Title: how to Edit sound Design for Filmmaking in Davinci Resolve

If I have to bring down all my sound effects I'm just gonna bring them all of them down
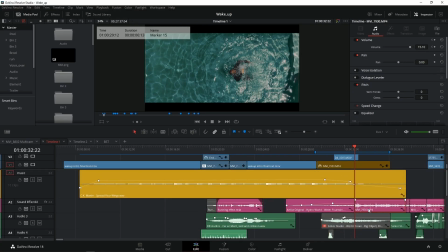quite a lot just gonna bring them down and
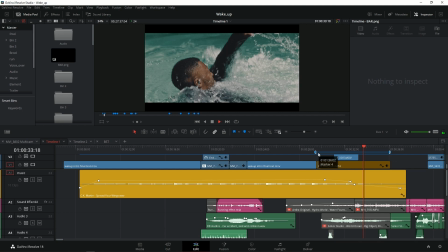if we have to play the video this is really nothing happening in there
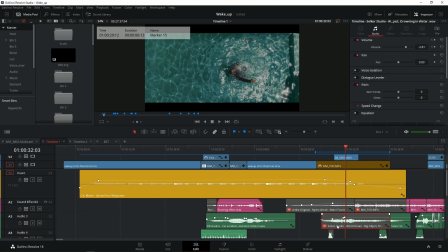nothing happened so check this out I'm gonna bring this up and I'm
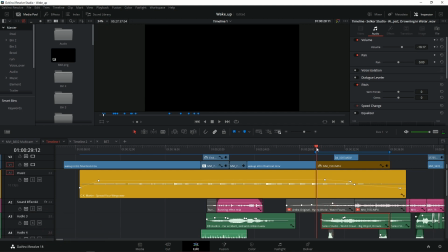gonna play it so this there's a transition like coming from here and then going up is as you come out of the water you
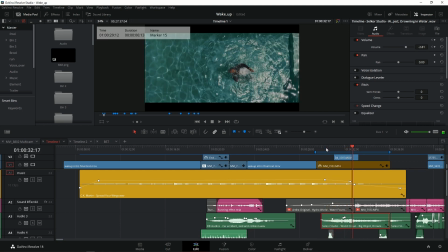can see there's a transition just playing up there and there we go and i'm gonna show you a second one and how you're gonna do it i i find myself using this quite a lot in my edit so i i have no name for this i mean i'm gonna call it like a fed out uh transition so this is what is gonna happen right so as soon as i play my footage let me just play this part i can feel my
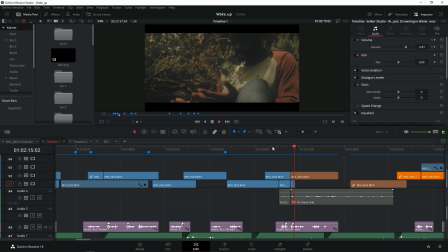bone and blood rushing through my veins again and i can feel myself finally and then boom it goes blank it goes dark nothing is happening but you need to pay attention to this i had a little bit of uh windy in the background and then we jump in in the second shot so this can really also just uh grab the attention of the audience as uh watching a short film like it's like you're treating their mind like what is happening instead of you leaving this empty or nothing is happening you can just add a little bit of sound effect this is just a win sound
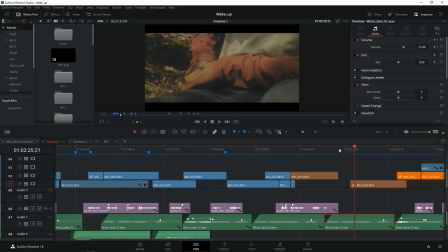effect playing the background and if you play that you can add this wind in the background so the reason why I had wind in there just to show you guys if you can see all my frame there's trees yeah there's windy and all that so just need to pay attention to that and then just to create a transition in there you don't have like for instance you inside a house and then you you end up using wind
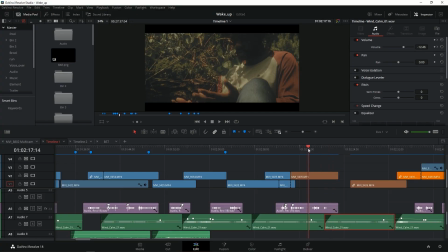sound sound effect doesn't really make sense so what I did was I just need to play with the audio in mind like okay you can see there are trees in there and then after a while once you play the video and then you're just gonna fit out and there's just wind going through and then
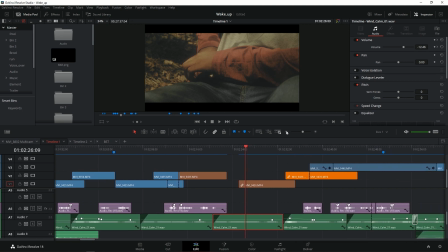we jump into the second set and I also did this on my on my second scene as well i think this one all right i'm just
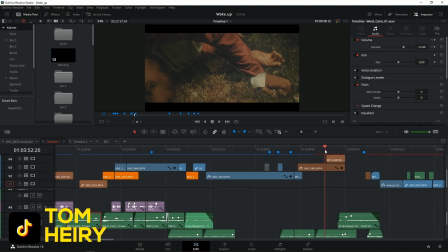gonna go back all right so this is where i'm just gonna fall down let me just remove um all right